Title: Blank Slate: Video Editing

Famously used by Stanley Kubrick in 2001: A Space Odyssey, a match cut is simply a cut that has characteristics of the cut before it.
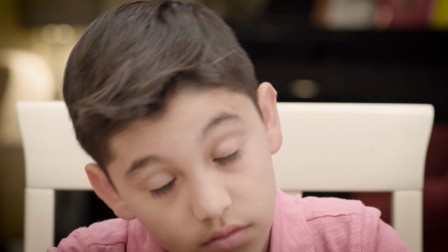It could be composition, motion, or in this case, a facial expression.
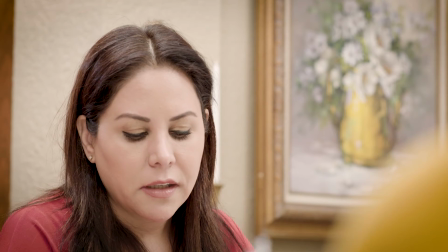What changed? We used to be best friends, you know.
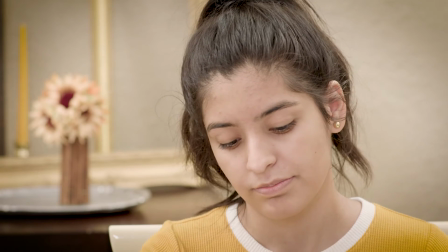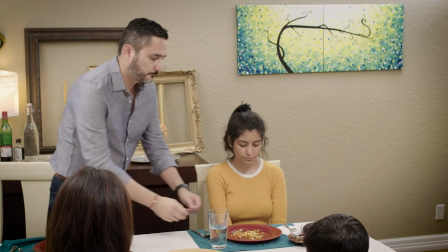The editor chose to use jump cuts here to help with the progression of the family meal. A simple dissolve or a time lapse could have been an option, but the choice to use jump cuts makes sense. This is an unsettled family dinner.
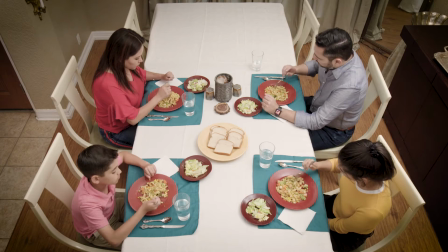Here's what the scene would look like with a dissolve. Gives a completely different feeling, doesn't it? The jarring feeling you get with a jump cut versus the smooth motion of a dissolve makes sense when you want your audience to feel unsettled.
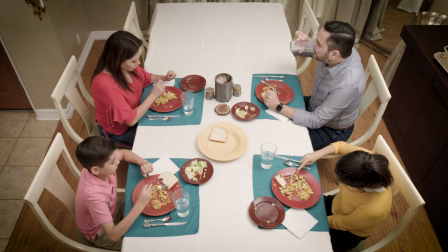And of course, nobody wants to spend 20 minutes watching them eat. Although, that would have also been quite unsettling.
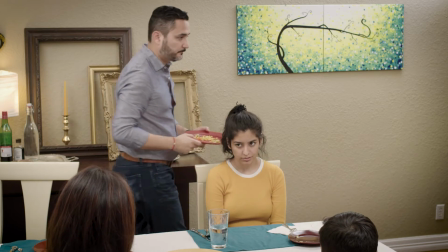Cuts can also be combined. Here we have a smash match cut. This was used to tie the present to the past while highlighting the violence of both acts.
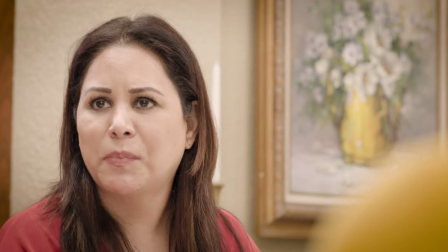Oh, come on! I love those plates.
The J cut returns here, but for a different purpose.
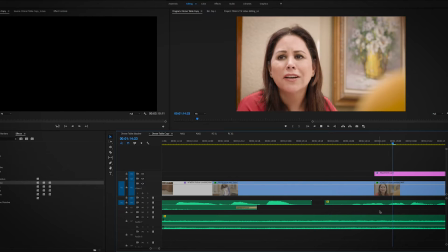We're connecting the two events together through a single person, the mother.
I love those plates.
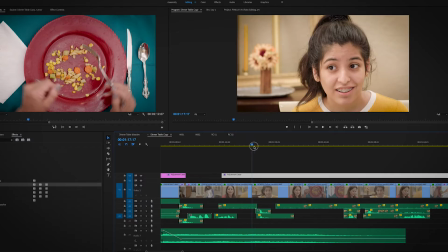This time we used a cross cut to highlight the tension in the scene. A lot is being thought between Alicia and her mother, but nothing is being said until...
That's what changed.
An L cut functions much like a J cut.
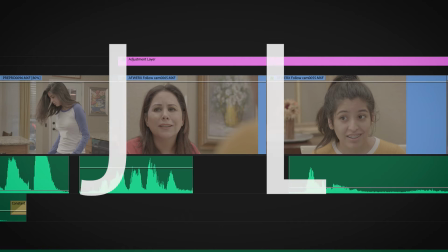Think of them visually, J and L. The shapes of the letter define the direction of the audio from the clip.
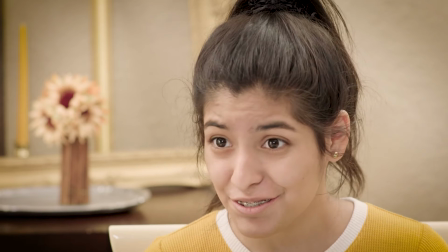That's what changed.
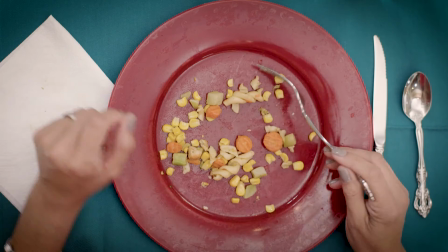Here we see a cut-in focused on the plate, which has suddenly become the focus for the entire family.
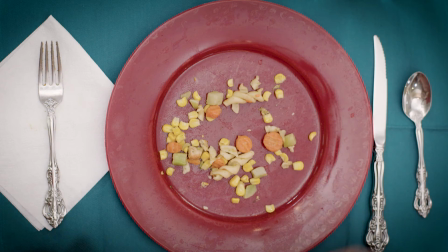Their mother moves her hands away from the plate. Pause. Did you see it? Of course you didn't. That's why it's called an invisible cut. Recently done very well in the movie Birdman, invisible cuts are meant to be masked so that the audience can't even tell they happened.
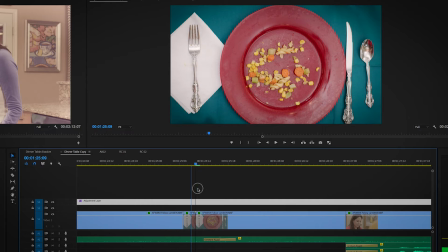The mother moves her hands, we cut, and her hands return. We made the cut without disturbing the flow of action.
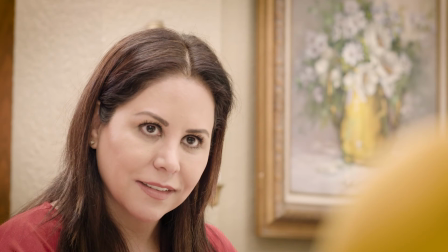I get it. Do you?
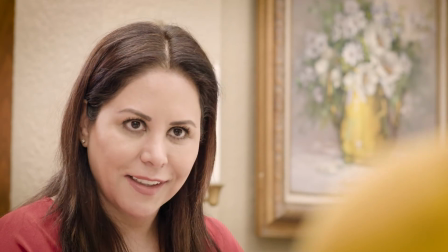We see a few more crosscuts, and then the story gets a little bizarre, with the family all joining a bit of a smashing of the plates catharsis.
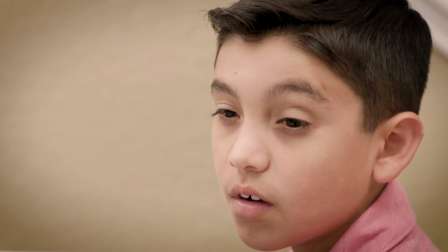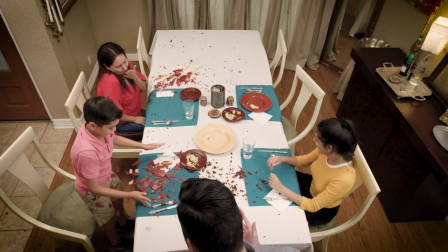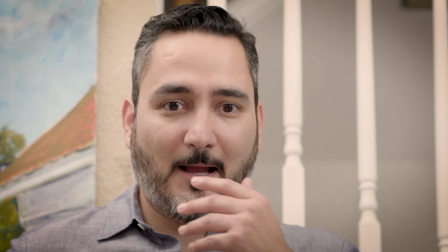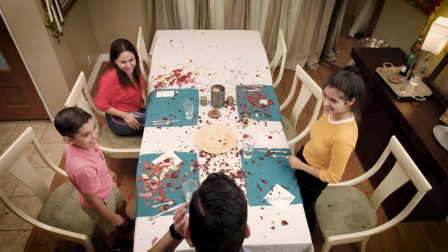All ending with a simple fade to black. Did you like the story? Maybe you did, and maybe you didn't. We operate in a subjective world. What we do know is that each cut was a creative choice. We didn't see every cut and transition in this example, but I hope you walk away from this episode remembering that each edit should be used for a purpose and not as a crutch. Everything you put before your audience is a storytelling element, even the edits. Be sure to check the web for more editing tips and to reference your CDCs.
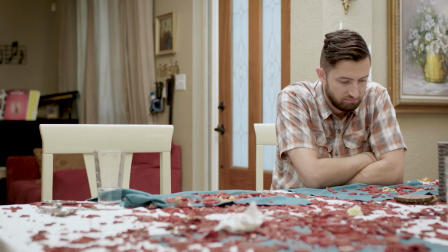I wasn't kidding. This is actually my house.